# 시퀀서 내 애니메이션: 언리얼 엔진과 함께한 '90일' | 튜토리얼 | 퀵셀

Hello everyone, my name is Wiktor Öhman. This video will be quite different from what I usually create, but in a good way.
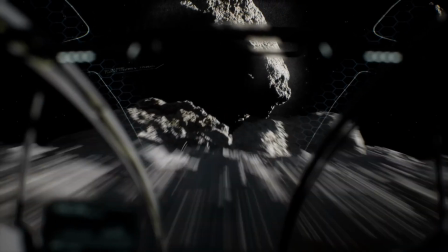(0:08)
Throughout the 90 days project, I feel that I've really grown thanks to exploring so many new aspects of the engine.
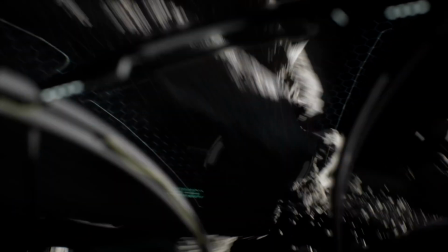(0:15)
And in this video, I'll be covering one of those aspects, animation. I'll be going over how I approach the animations for this scene, as well as my other scenes for this project.
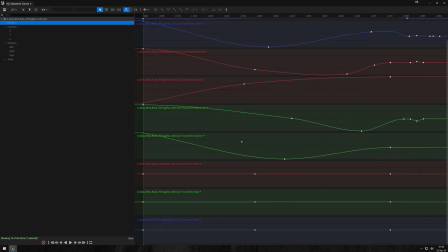(0:27)
Sequencer is an incredibly powerful tool, but up until this project,
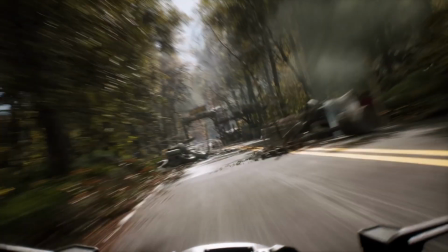(0:32)
I'd mainly viewed it as a tool for animating cameras and fly-throughs, which really only scratches the surface of what it can do.
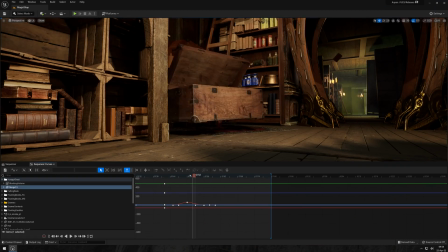(0:40)
I ended up doing all the animations for this scene in the sequencer, and what really struck me was just how easy and intuitive it was, especially since my experience with animation is very limited. This really is a testament to just how intuitive Unreal Engine is, and how it not only enables,
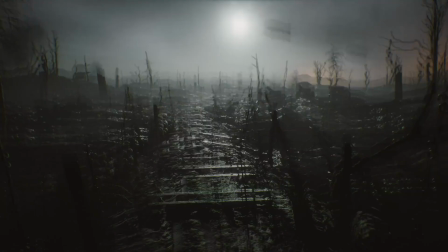(0:59)
but also encourages artists to grow and explore new aspects of art creation.
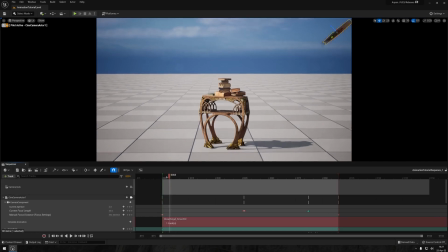(1:07)
So, to start off, I've created this little pile of books on this table here, and I'll be making one of the books fly from off-screen and land on the pile of books. I will be utilizing some of Disney's animation principles, such as timing, anticipation, follow-through, slow in and out, arcs, secondary action, and all that jazz.
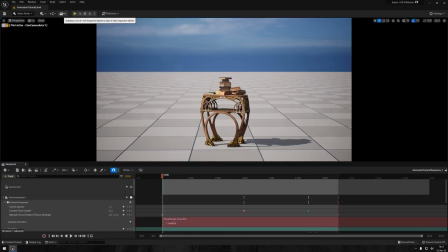(1:27)
But I'm getting a bit ahead of myself here. Let's start off by creating a new sequence and naming it something appropriate.
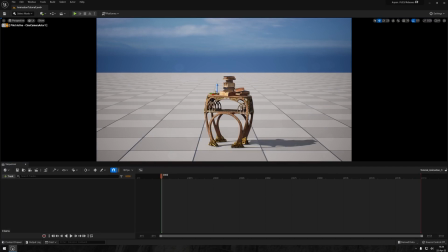(1:37)
Next, let's find a book to use for our animation. And once happy, hit the little plus track button in the sequencer pane and add it. This will allow us to start animating its various properties.
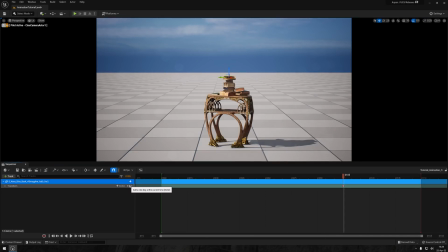(1:51)
I'll start off by adding a transform keyframe to its current location, and next I'll move it to its starting point off screen and keyframe that as well. And finally, I'll just finagle it into its mid location and once again key that.
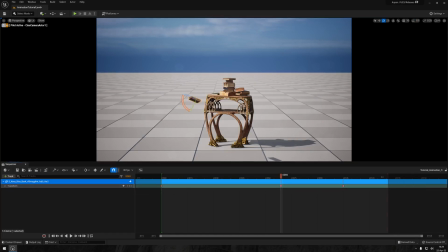(2:10)
Now we've established the key poses, and this will be enough for us to start working. But before we hop into the curve editor and animate further, I want to quickly touch upon the animation principles that I mentioned earlier.
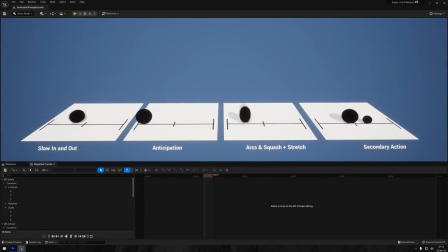(2:25)
In order to make an animation appealing and have character, there are some principles you should try and apply.
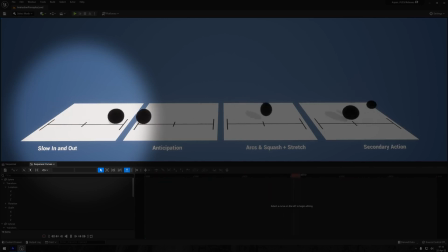(2:32)
Slow in and out, also known as ease in, ease out, meaning the animation speeds up in the middle of the sequence, or the motion. Anticipation is basically another word for adding tension or build up before a motion.
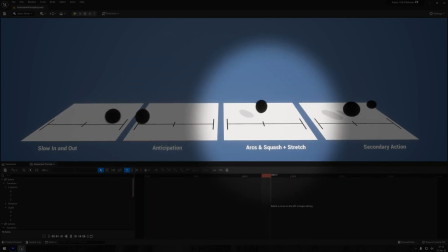(2:46)
Then we have arcs and squash and stretch, and that is a way of deforming the actor to exaggerate the motions. And I'm generally not animating with squash and stretch, but it's very good to be aware of arcs and how their shapes and reduction in height can convey material, character, and weight.
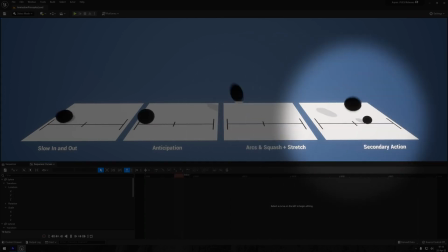(3:05)
Then we have secondary action, and that is a way of making certain actions affect the surrounding area. For example, if a character bashes his head on the table, the things on the table bounces up, and I'll be utilizing this principle in the animation we're working on.
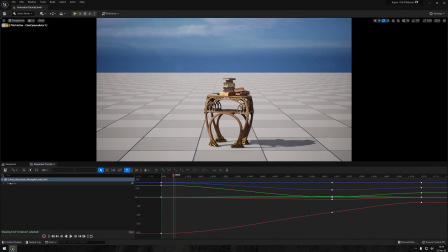(3:21)
Let's open up the curve editor and see what's going on there. And once again, I'll have to pause myself before I'm getting too far ahead. The curve editor, long story short, is where you can, among many other things, adjust the interpolation between the keyframes.
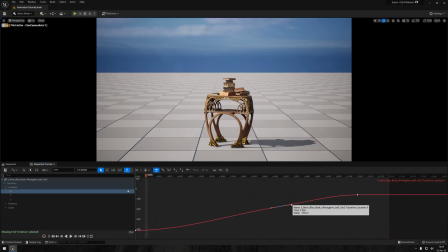(3:35)
And it's also a great editor for making adjustments to keyframes values and to get a good bird's eye view of what's happening in the animation. Without diving too deep into all of the features and tools here, let's start off by going over the interpolation modes.
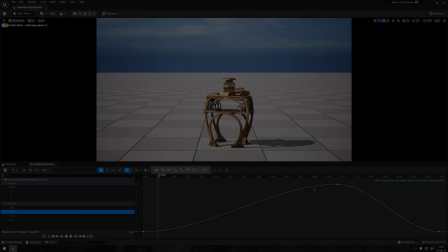(3:50)
By right-clicking the keys or by clicking the buttons up here, you can change their types from linear, automatic, and so on.
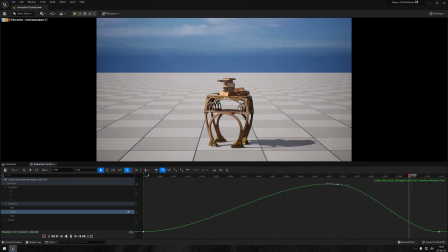(3:59)
And this decides how the translations are interpolated between the keyframes. I'll start smoothing out the curves a bit by adjusting the handles to make the curves a bit softer and more even.